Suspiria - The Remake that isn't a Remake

As Thom Yorke, composer of the score of the 2018 remake, said, "What I found interesting was they used repetition of motifs again and again and again and again and again, where part of your mind is saying, please, please, I don't want to hear this anymore, please, please." And that was really great, because that's a form of, that sort of hooked me into the whole process, because it was, there's a way of repeating in music which can hypnotize.
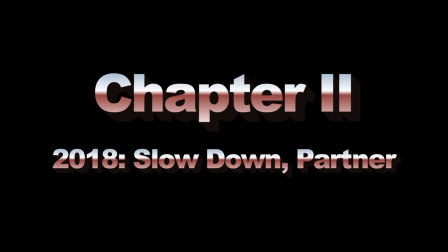[4:56]
Then we get to 2018, and Suspiria is released.
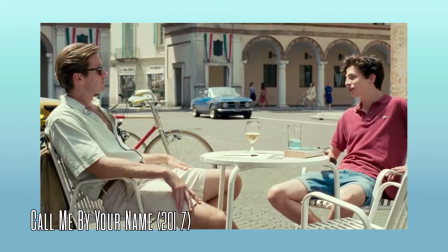[5:02]
a remake directed by Luca Guadagnino, Italian director who had previously gained a lot of notoriety for Call Me By Your Name.
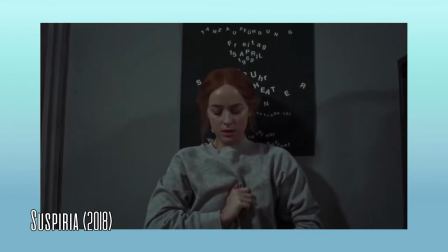[5:09]
As I said before, a lot of people were expecting a disaster, including myself.
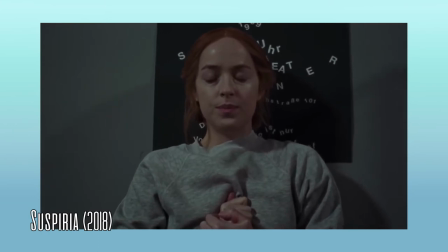[5:13]
I even took a lot of time until I finally watched the movie, and I was really surprised.
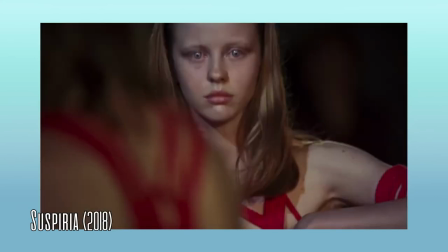[5:18]
To be fair, Guadagnino itself didn't refer to the movie as a remake, but rather as a homage to the original 1977 movie.
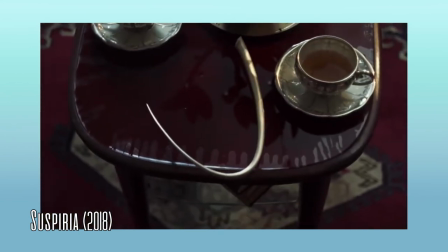[5:26]
Like Argento, Guadagnino didn't saw the beauty of the movie in the story.
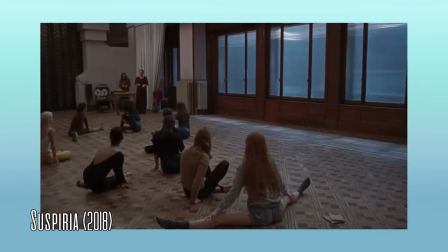[5:31]
That's just a skeleton covered by the audiovisual experience, and serves just as a basic structure to build the sensorial experience upon. But different than the original movie, Guadagnino's version is much more introspective, more formal and classic in some aspects.
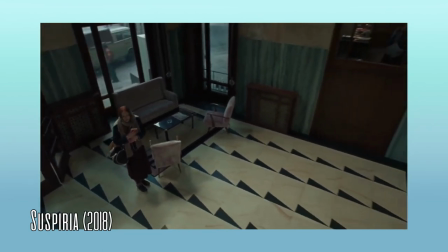[5:46]
The movie has a 70s aesthetic, and at various points reminded me of The Shining.
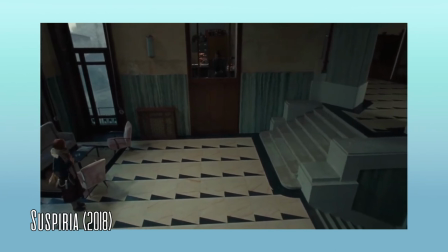[5:51]
We can trace a parallel between the Overlook Hotel and the Academy.
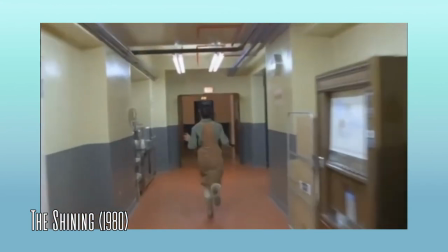[5:55]
Ample and austere spaces, confusing architecture, hard to map in our minds,
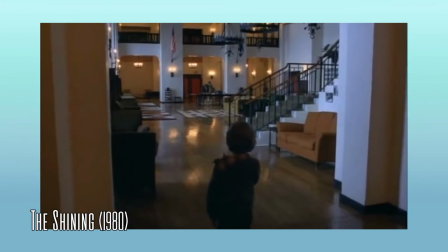[6:01]
and the way the ambient seems to have a supernatural control over people.
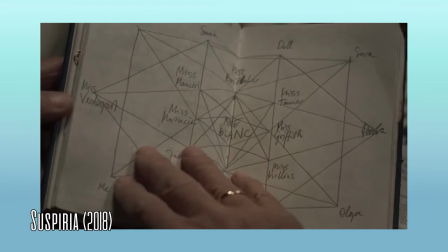[6:05]
Guadagnino is not trying to emulate or recreate the same experience he had while watching the original Suspiria.
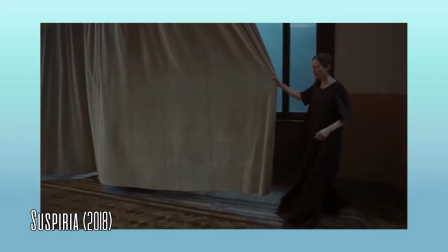[6:11]
He's actually trying to create a new experience.
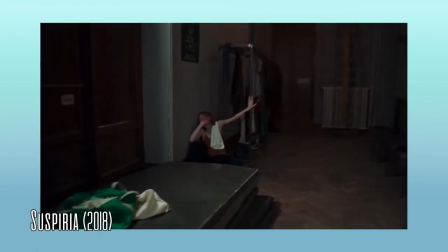[6:14]
He doesn't want to be faithful to the original story or mise-en-scene, but he's doing his own version of it, using the same premise to put a different makeup on it.
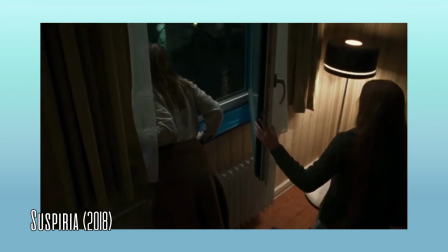[6:22]
His remake is not trying to approximate a new public to the story, he's just trying to give a new experience,
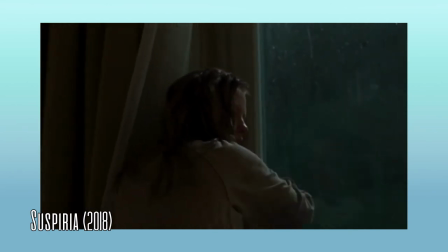[6:28]
both for audiences who have never heard of the original film and to old fans of Argento's masterpiece.
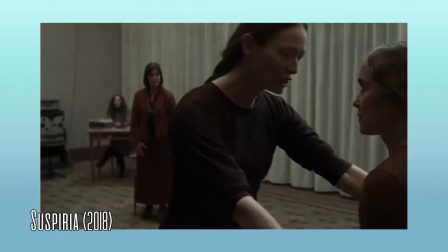[6:35]
But there are still some moments in the film where the director makes more obvious references to the Italian original.
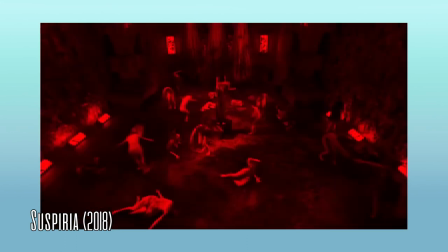[6:41]
Especially during the fifth act, he declines a more down-earth style and creates a more intense,
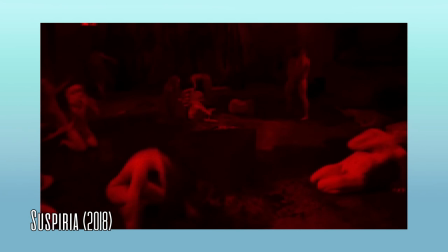[6:48]
mannerist style, with red filters over the image, making it look more like a Dario Argento's movie.
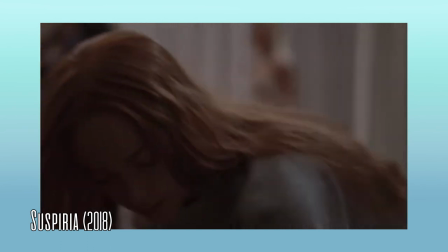[6:54]
About the story, Guadagnino is way less interested in giving you a meaning behind the whole film.
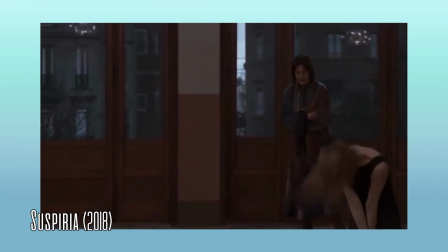[6:59]
He doesn't bother to explain that much what the witches are, why they're doing what they're doing, and leaves us with a more dubious ending,
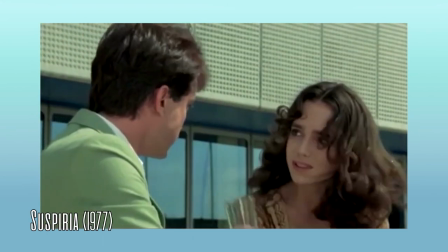[7:08]
while Argento gives us the dialogue with the psychiatrist, and a more straightforward ending,
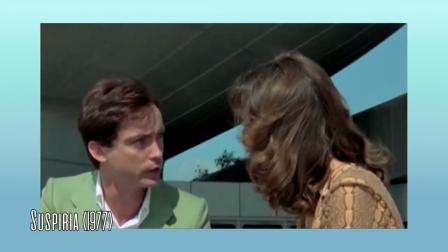[7:14]
without much space left for interpretation.
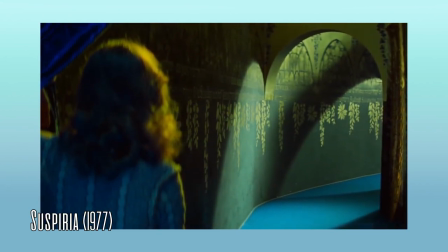[7:17]
Both films are articulated in a very unique and interesting way, and the remake doesn't try to be a remake, but creates its own stylistic vision,
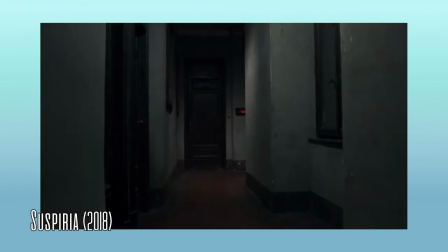[7:26]
not tying itself to the original, but exploring the freedom to make different choices to proportionate a different experience for the viewers,
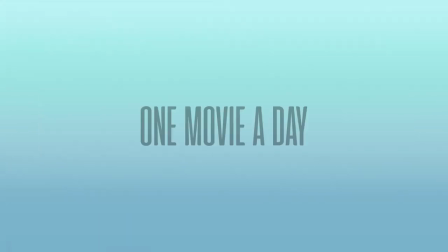[7:34]
exactly like every remake should be. Thank you so much for watching this video.
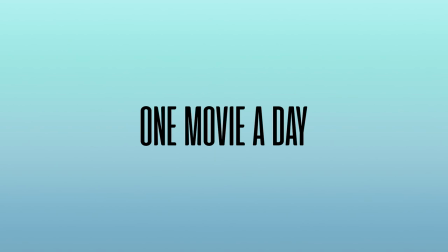[7:39]
If you enjoyed it, consider leaving a like down below and subscribing to this channel. In the description you'll find my Twitter, Letterboxd and Instagram. Consider following me there as well. Thank you very much, and I'll see you guys next week.